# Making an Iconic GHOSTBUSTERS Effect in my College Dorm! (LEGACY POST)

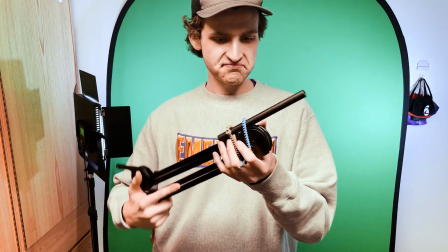[4:04]
With that in mind, I took the crappiest prop in cinema history and recorded a few takes of myself shooting some non-existent ghosts.
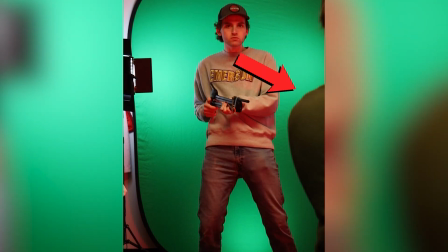[4:11]
Shoutout to my displaced roommate who shined a light on my face. Now that we have that footage shot, I can break down this green screen setup behind me. My roommates get to leave the room again and I get to start the editing process. Transition time.
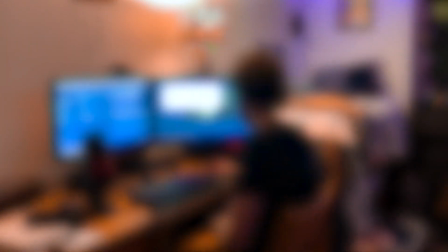Once I had the footage in my computer, I looked at each take and found the one that I liked the best. Then I went through and isolated the green background which I then removed using After Effects.
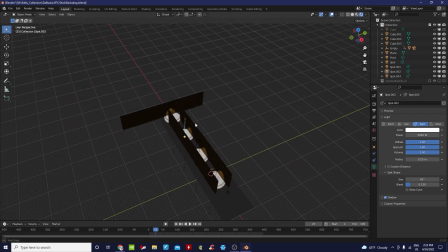[4:40]
Over in Blender, I built out a super temporary, super rough block out of my scene that I could use to experiment with different camera animations.
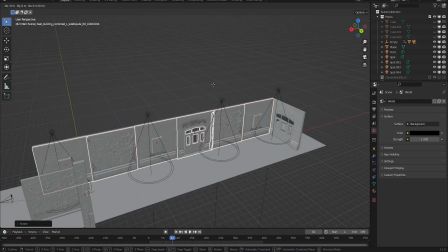[4:47]
Once that was pretty much locked in, I went through and replaced all the temporary stuff with realistic walls, doors, trash, etc.
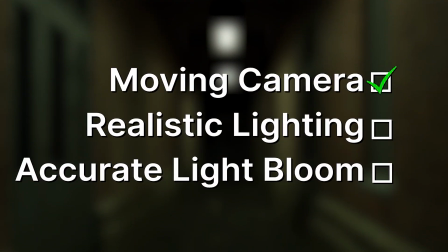[4:55]
Moving camera? Check. Time for some lighting. I knew that it would be easier to create the final beam in After Effects, but the scene in Blender did need some sort of light source to interact with.
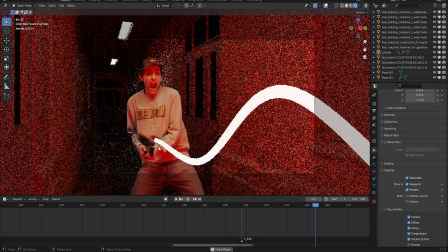[5:05]
To address this issue, I created this glowing red spaghetti noodle that A would not show up in the final render,
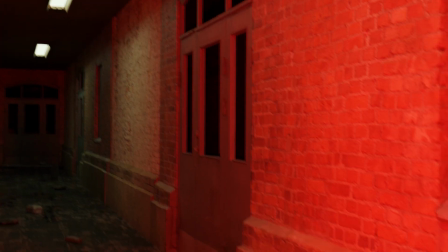[5:11]
and B would cast light throughout the scene in a way that a big rubbery laser would. Realistic lighting? Check. In the end, the hallway background took about 22 full hours to render out in its entirety. That was admittedly a lot longer than I was hoping for, so the pressure was definitely on to get this shot done. The final piece of this puzzle was the beam itself.
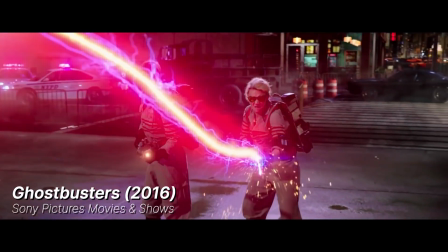[5:33]
Personally, I like the color scheme from more recent iterations of this effect, so I decided to base my version around that.
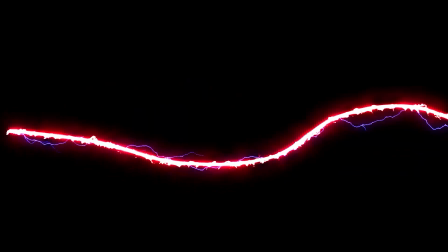[5:39]
I created this 2D video of the beam, which I combined with the background and the green screen footage from earlier.
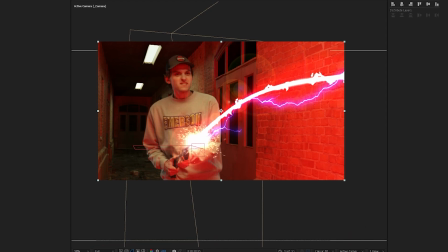[5:45]
Finally, I created some glow and lens flares to help tie the whole thing together. Accurate light bloom? Check. After some final tweaks and sound design, the shot was finally done. Here is the result.
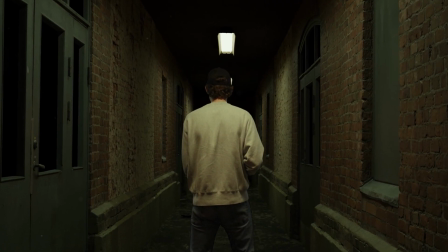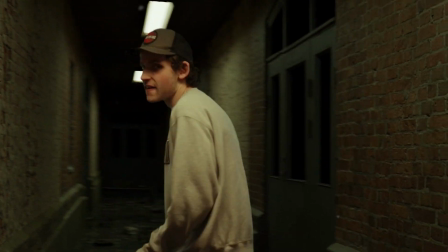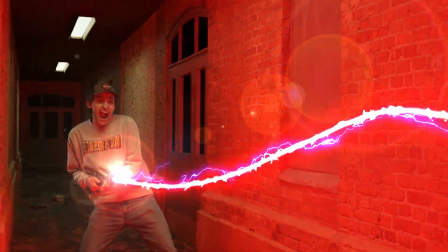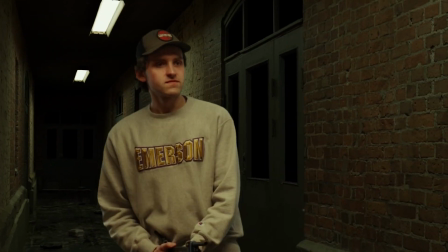[6:15]
There you have it! A fully homemade Ghostbusters effect made from the comfort of my dorm. Personally, I'm pretty excited about how it came out. It's important to remember that I didn't make this video to take shots at the original film. The fact is, it's an awesome movie for a number of reasons, including those 80s effects that we all know and love. Rather than focusing on perfect, glossy realism, these filmmakers created a compelling story and iconic world that is instantly recognizable today. For me, it's just very exciting to see how much power has moved from the big studios down to pretty much anybody who wants to just go out and create a film. People get to tell their stories today the way they want to. more so than we've ever seen before. It's a very exciting time to be alive in the world of home filmmaking, and I'm just excited to see where it all goes. I've been Joe Burke, and thank you so much for watching. Yeah!